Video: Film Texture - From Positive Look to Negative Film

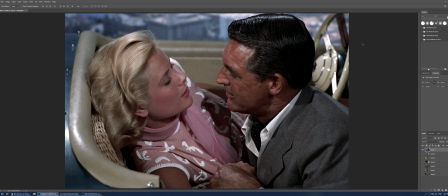Hey guys, today we're going to talk about texture. When somebody's color grading a video, most of the time the only thing they think about is color and maybe some grain.
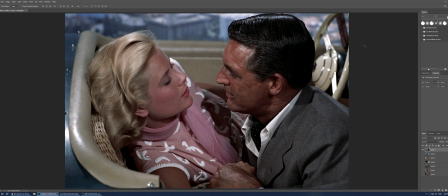But film, 35 millimeter film, had a different texture, a different way of showing details. This is something that nobody is showing on YouTube on how to do. So here's I have a shot from To Catch a Thief from 1958, shot in Technicolor.
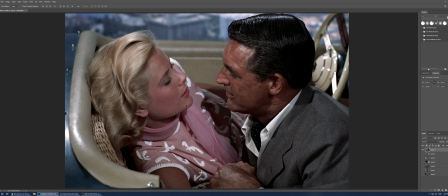And as you can see, there's a lot of texture on the face, on whatever they wear, and that texture is actually what we call thick details, not thin details. I'll show you later what a thin detail is.
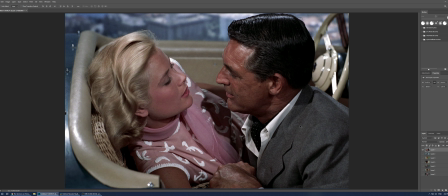But everything seems like it's actually soft, but it gives the illusion of being very detailed. In reality, film is not actually detailed.
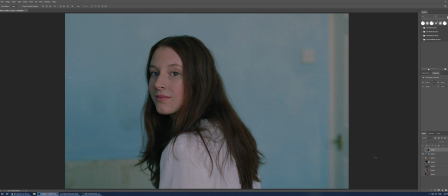So let's see now some very common modern 35 millimeter film. So it looks a lot more digital, in fact, because film has seen a lot of progress through the years, so it is actually more accurate. Back then, Technicolor looks very pleasing, but it was not actually accurate.
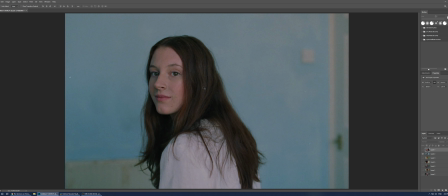So this is how it looks. As you can see, it's very soft. So whoever is trying to get the sharpest and more megapixels cameras, I don't think they're doing the right thing if they actually want the true film look.
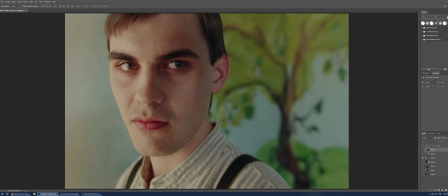So you can see here the texture on the actual skin. It's very interesting, soft, but it gives the illusion of detail.
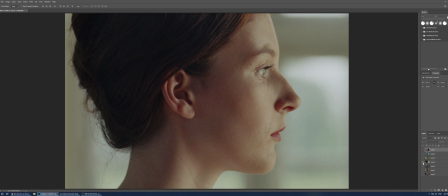I'm gonna have a few more samples here, and then we're gonna try to check some footage that I have.
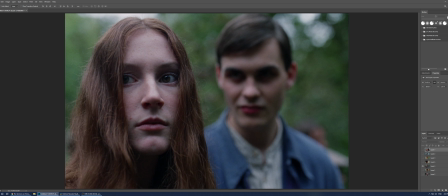You can see the hair is actually, if you see if you shoot that in digital, you see every single strand of hair. Here you only have the illusion of hair, pretty much the same trick like painters have when they actually paint.
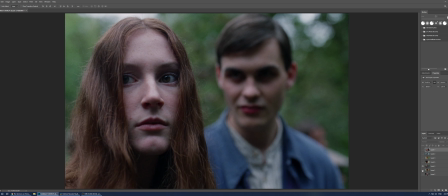They give the illusion that there is a lot of detail while there is actually not much of it. And you can see here the skin.
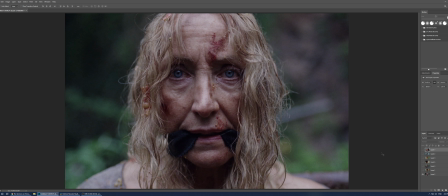And I love this shot here because it shows actually how film has this very different texture to it.
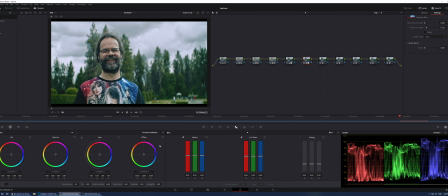So let's go to resolve, and I have here quite a few clips.
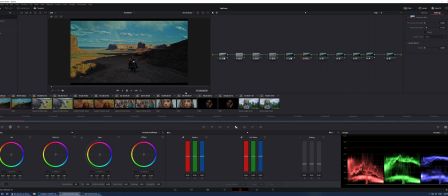I got some from Reds, from Ari, and also from Blackmagic, BMPCC 4K. So here we have Red. I have the same color graded, the same clip twice.
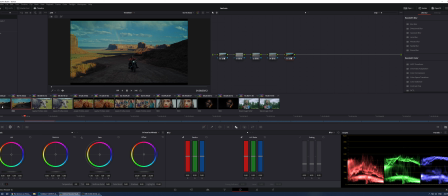Once color graded, but once with the texture and once without the texture. So the colors are exactly the same. We're not looking at colors here. We only look about texture. So I'll show you the before and after.
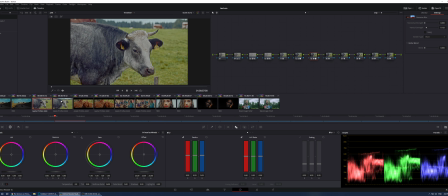I'm gonna go full screen on some of them, so you can see.
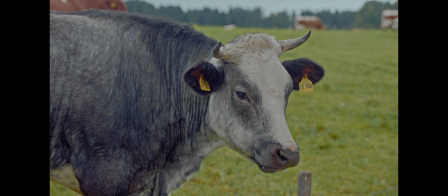So with the texture, without the texture, with the texture, without the texture.
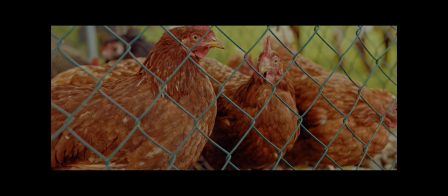So as you can see, this is a very digital image that you can see here. You can see the head of the hand here, while here it just looks more like a painting somehow.
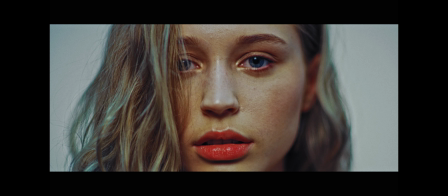This is an anamorphic Ari. Another one, this is color graded with a texture.
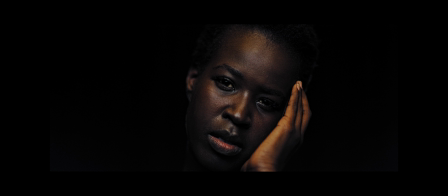Here's without the texture. This is my favorite example because here you can see it looks like a 1980s film somehow. And here is without the texture. It's the exact same grading, but without the texture here.
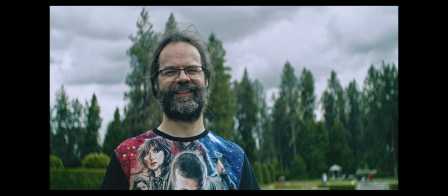And here's with the BMPCC 4K with the texture, without the texture. So here it's very visible how truly digital it looks without the texture. And when you have that texture put in,
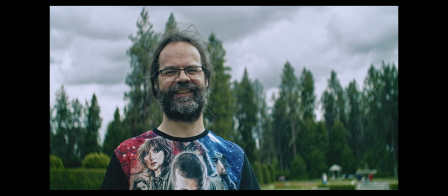you really give definition, let's say, not detail, but definition to things.
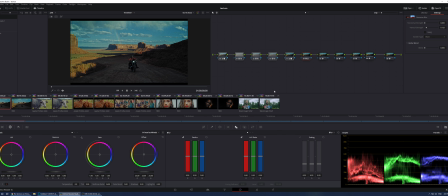So let's go see how I did that. So in the first few nodes, I simply have the regular color grading, LUTs, whatever, what have you. You can grade that any way you want in terms of color, but but all those here, the other 6 nodes are all about texture and nothing else.
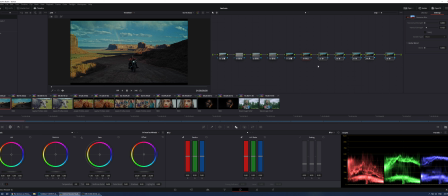And it's not just grain. Grain doesn't do a lot.